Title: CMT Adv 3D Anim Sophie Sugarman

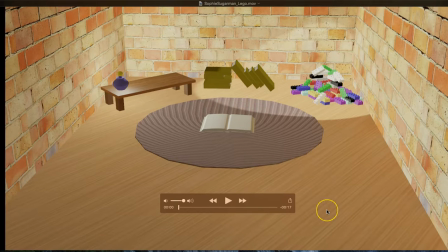0:00 Okay, Sophie, this is your video feedback for the Advanced 3D Animation module. I've had a good look through this and I'd like to kind of talk you through it and give you a bit of feedback. Okay, so first of all, it's a good idea.
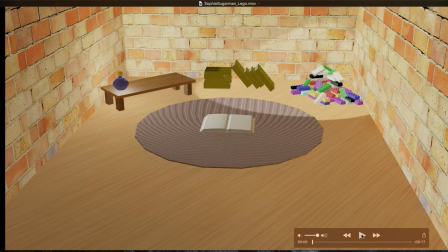0:13 You've chosen a good audio sequence there. I mean, we're talking about Lego. There's a vast array of things that you can do with that, and I think you've chosen to do something pretty decent. I mean, you're taking it fairly literally. You know, there's a huge stack of Lego. You talked about having instruction booklets, which you have here. You know, they appear in your scene.
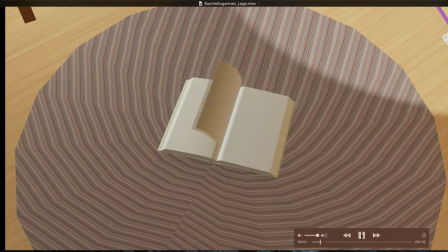0:32 So let's kind of walk through the thing together.
Let's have a look. I think I'd like to take the enormous pile of Lego that has...
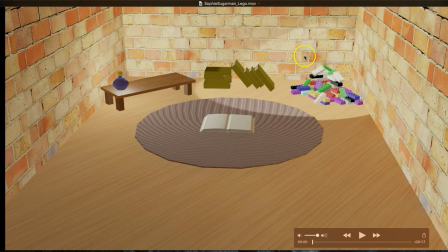0:39 Okay, so these initial shots, this is good. It establishes the environment that we're dealing with. But some of the camera movement is a little bit sort of erratic. It's a little bit too sort of quick.
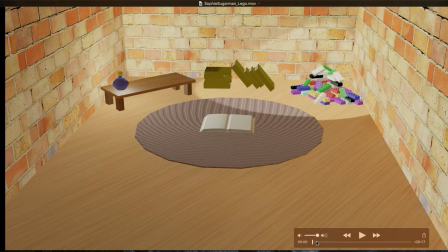0:54 I mean, when you're thinking about a natural camera move, think about what would be possible with your eyes. Let's say, how quickly could you get there? How smooth would the movement be?
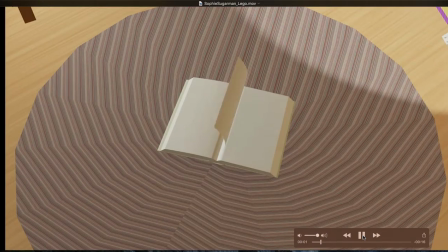1:07 With this, I think I'd like to it's a take bit fast. The and it kind of flies across here.
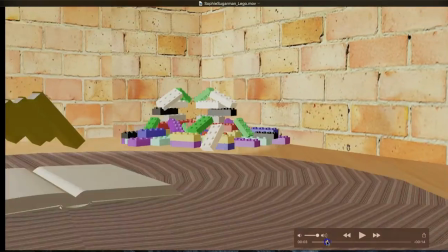1:12 Lego.
So like this move here is a little bit kind of aimless.
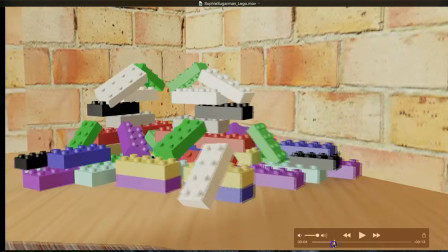1:17 Like, where's that going to? It kind of goes across there to then come back again. So you may as well just go straight to the Lego rather than going around and then down.
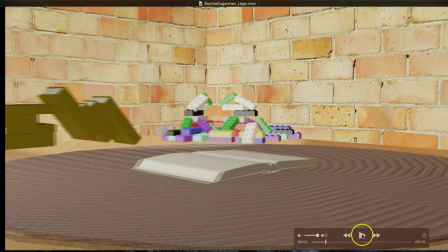1:26 Okay, so consider kind of reining in slightly the amount of camera movement, perhaps.
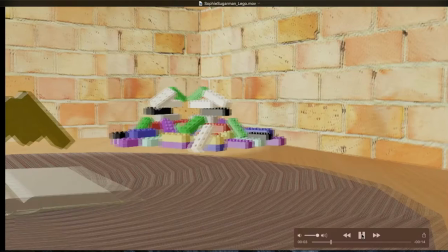1:32 Perhaps there's just a little bit too much there.
Enormous pile of Lego that has been accumulating in...
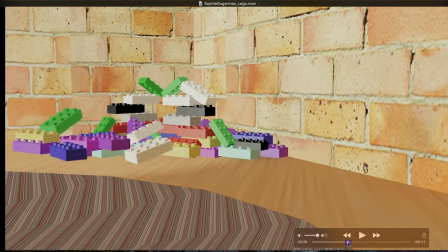1:40 This is a nice bit of animation.
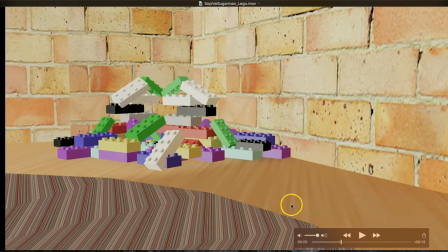1:43 I like the fact that the Lego kind of pulls away as one element, and then that one kind of just kind of topples down and joins it.
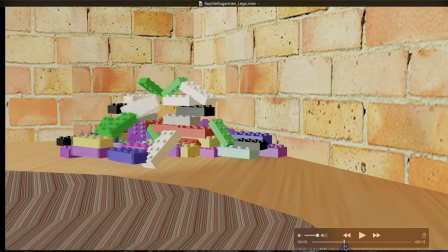1:50 That's a nice little roll there as it falls. It's good.
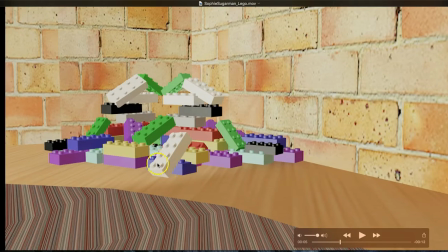1:52 It's a shame we've got this intersection going on here of this brick, and then this one intersects as well as it comes through,
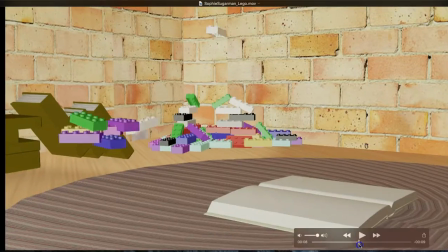2:02 which you can see there. Shame about that, because it just detracts from the realism of the piece. Also, those pieces which are taken off in the background, and this piece here, they're too easily missed.
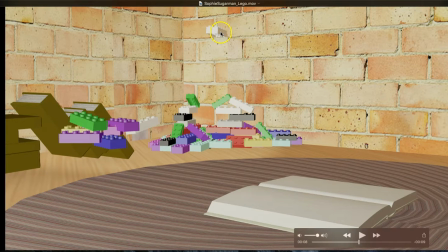2:19 You know, maybe choose a different coloured brick or something like that, or make more of the movement. You know, pull the camera back, see the lift, the takeoff maybe, or moving closer on it as it takes off, and then pull back for the kind of the arc as it moves across.
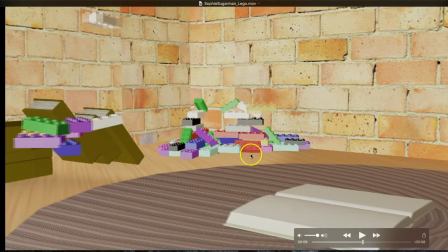2:33 Because otherwise they're a little bit lost. So similarly with that, it takes off, and then at this point we cut to a different view. So they're too easily missed, I think, those. It's a shame, because I think they show good range, or let's say variety in the kind of movement you're working with.
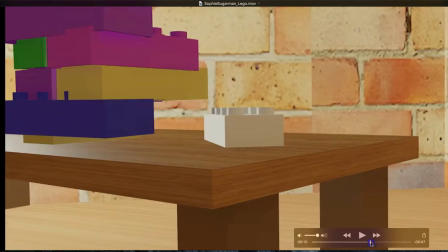2:50 It's a little bit more dynamic, this movement, as it kind of moves up and over the top. And then don't know where the camera's going there.
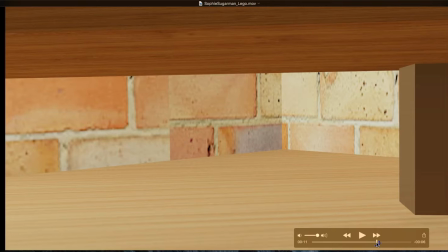2:57 You know, again, camera control is vitally important. The camera doesn't have to be moving.
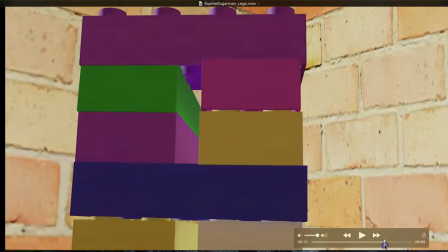3:03 You could have stopped the camera, maybe a shot like this, or maybe pull back a little bit, and then have the animation take place in front.
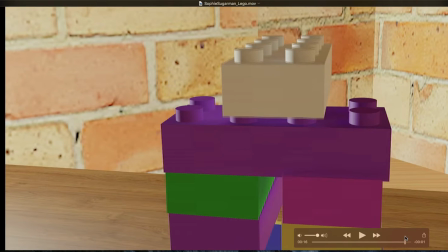3:11 So, as a general rule, either have the things on screen moving or have the camera moving. Try not too often to have both things moving at once. In this instance, I think that would have worked better.
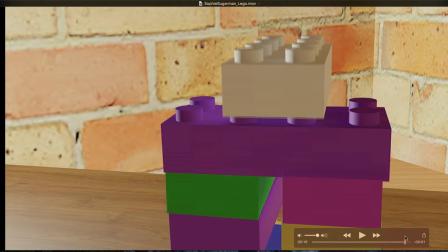3:25 Static camera, and then animated objects, or objects stay as they are and camera moves in closer. Either or. I don't think both work too well together. I think it's a good scene.
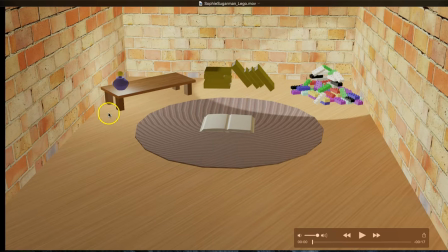3:39 It's a shame that the lighting hasn't got the shadows turned on, because I think some shadow underneath these tables, underneath these books here would have helped. And also, sold that to us a little bit better. This pile of bricks, the odd shadow falling across the bricks and things would have worked nicely.
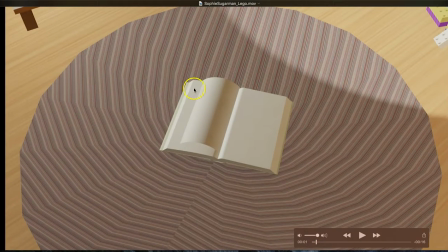3:55 Again, with this booklet, a couple of images in there.
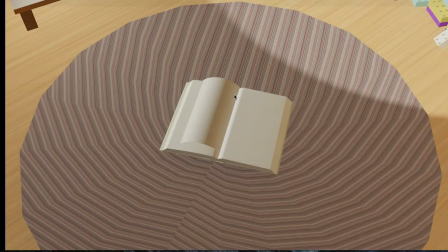4:00 Maybe find some online, or maybe scan your own Lego instruction manuals or something, and map them onto there.
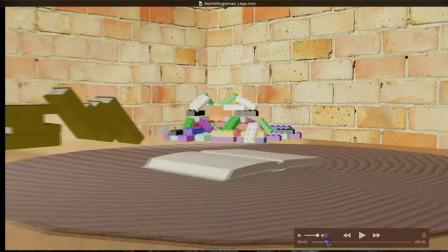4:08 Would have been relatively easily achieved. I'm glad you've had a go at doing that page turn.
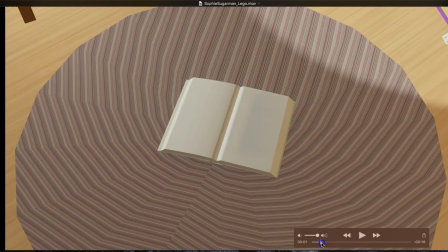4:14 Unfortunately, it's kind of a little bit lost. I think it's to do with the angle you're at, and the kind of the texture map that's on there. I think is one-sided. So you need to have like a two-sided texture to be able to see the rear of that page.
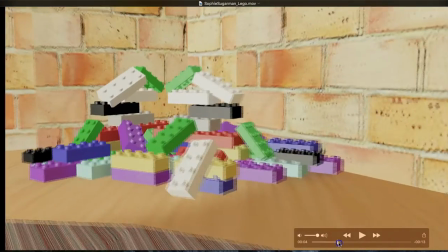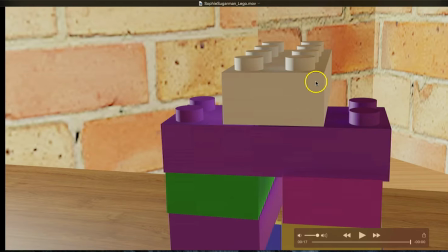4:33 Yeah, the other elements are actually pretty well modelled. These bricks work well. The tabletop texture looks good. These very slight specularity on there just sell that to be like a real kind of a polished sort of a wood.
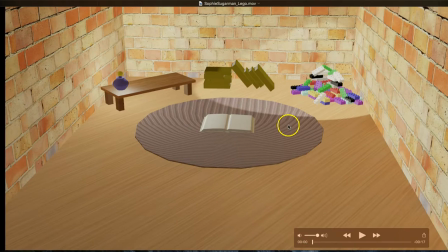4:47 So that functions pretty well. Okay, so overall I think it's a fairly decent module's worth of work. I just think more controlled camera work, a little bit more animation of things,
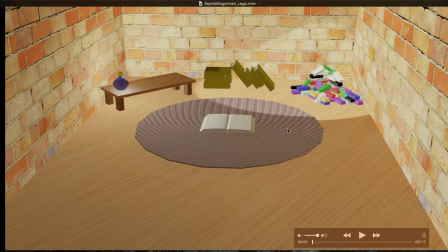5:02 a little bit more ambition in the animation of things, let's say, would have worked better for this sequence. That said, there's some good merit in there. You know, some of the texture mapping is good. The attempt at this kind of page turn here is good.
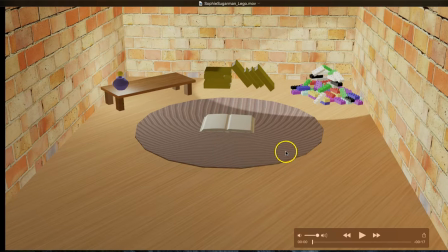5:18 The modelling works reasonably well. Just, I think, mainly let down by the use of the camera. I think what's there and he's animated is okay, but the camera not quite pointing in the right direction at certain times.
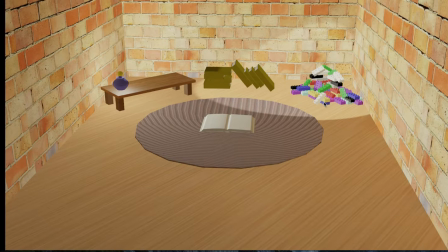5:32 So remember the staging principle. Principles of animation, the staging principle is about how you correctly stage, how you correctly show off the work that you've done. So have another look at the 12 principles of animation, see how those may have improved things. But thanks for your submission. Thank you for that.